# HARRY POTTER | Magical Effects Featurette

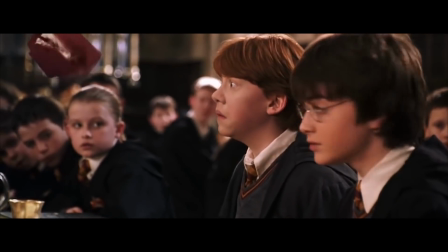(8:06)
For the Howler letter, we needed to come up with a design that would work for both the closed version and the Howling version,
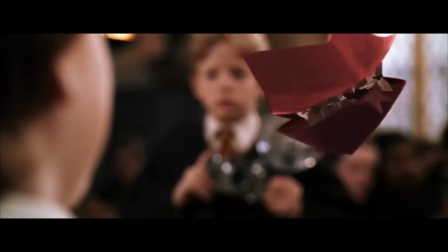(8:14)
which would be animated by visual effects.
If you put another toe mine, we'll bring you straight home!
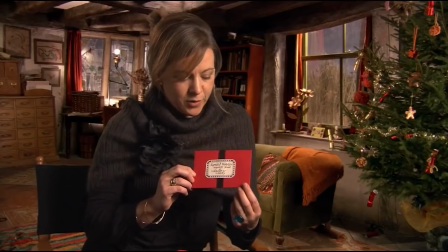(8:23)
The closed version is a fairly straightforward, standard letter,
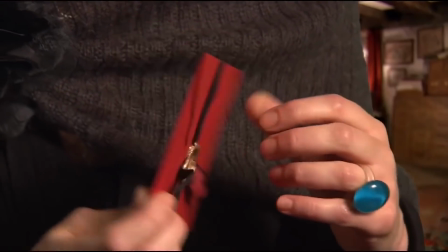(8:27)
but within it are elements that we knew that we could use for the shouting version.
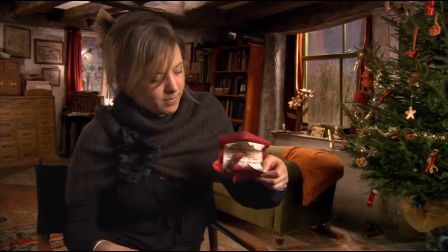(8:33)
The ribbon round it is there for a reason, so that it can become a tongue that's waggling as it's shouting.
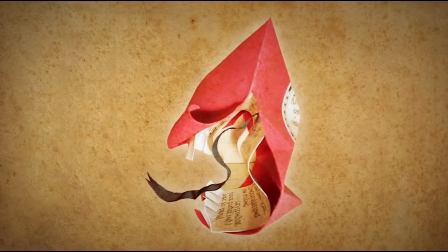(8:41)
And the shape of the envelope lends itself to unfurling and becoming slightly mouth-like.
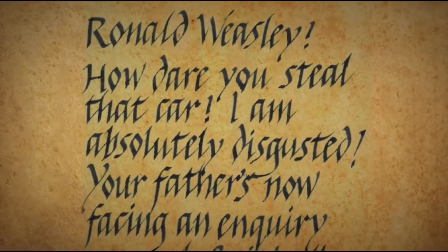(8:47)
And the letter inside, which does have the actual text of the scene of Mrs. Weasley shouting, becomes the teeth. The ministry letter, which is based on the whole Howler concept.
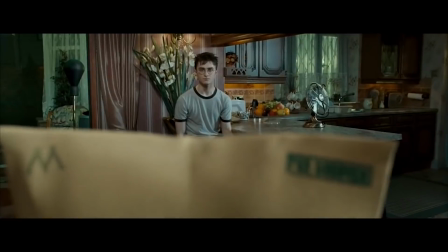(9:02) Dear Mr. Potter.
It's a tricky thing as well to give it a great sort of performance.
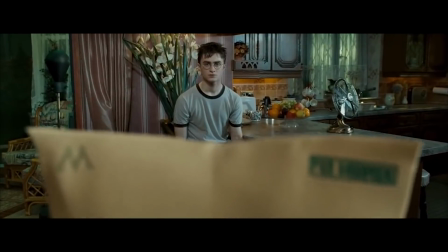(9:07)
The seal on the front of it turns into a pair of lips, and the little slit that goes down in the sides open up into a pair of eyes.
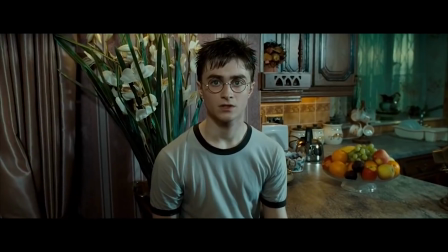(9:14) You are hereby expelled from Hogwarts School of Witchcraft and Wizardry.
And the idea is trying to add life to something that inherently is such an everyday sort of object.
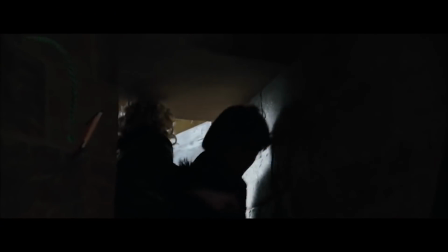(9:27)
Another good example was the quick quotes quill in the fourth film.
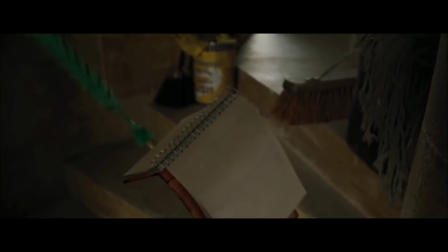(9:33)
We could have done the simple thing of it just sits there on the pad and it starts moving and all that.
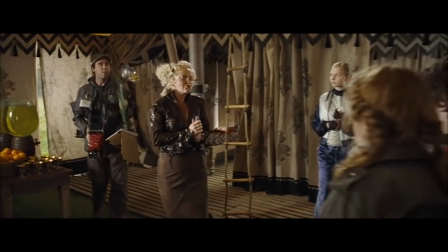(9:38)
But we just sort of extended Rita Skeeter into the quill itself.
Scratch that last.
The length of the quilt, it adds to the feelings of the flourishes every time the pen does a little twirl, it ripples.
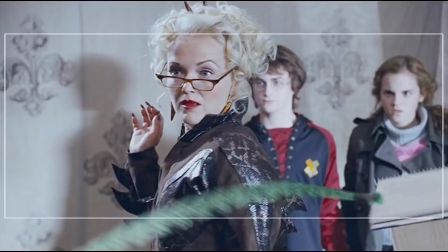(9:50)
There's points when Rita is slightly flirtatious and it's slightly flirtatious too, and other times when it sits up and takes notice, and other times when it sneakily goes off and writes something down that it probably shouldn't have written down.
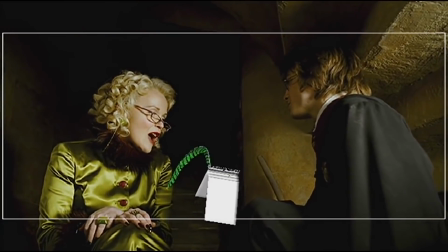(10:03)
And you can tell from the way it's been beautifully animated that it's got slightly sneaky intentions.
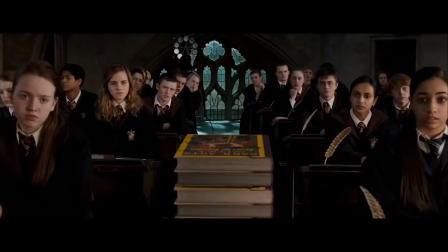(10:08)
It's a classic example of one of the things that makes the Harry Potter movies what they are. is this almost a throwaway little Joker character.
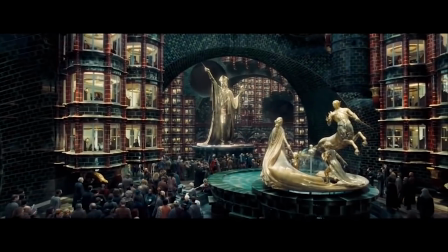(10:18)
It's a side thing in the scene. But it's, you know, an extra level of humour and an extra level of interest.
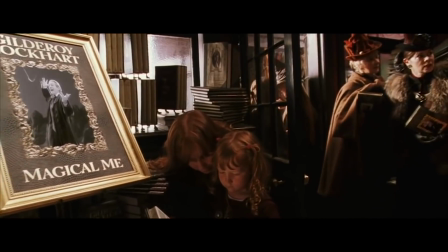(10:26)
Just to give the movie the richness that it has.
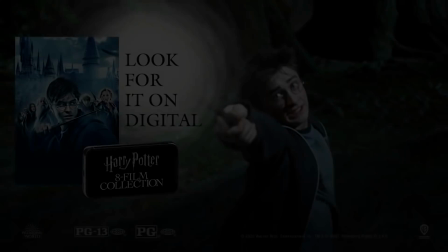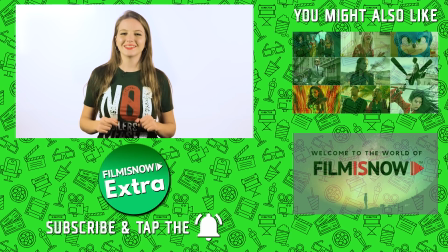(10:37)
Hi there, here's today's Daily Fact. Draco Malfoy's candy and drink sneaking on the set of the Harry Potter films forced wardrobe to sew all the students' pockets shut. The robes had huge pockets, and once actor Tom Felton started taking chocolates and sweets, all the actors followed suit. Make sure to click below to subscribe or on the side for more great content.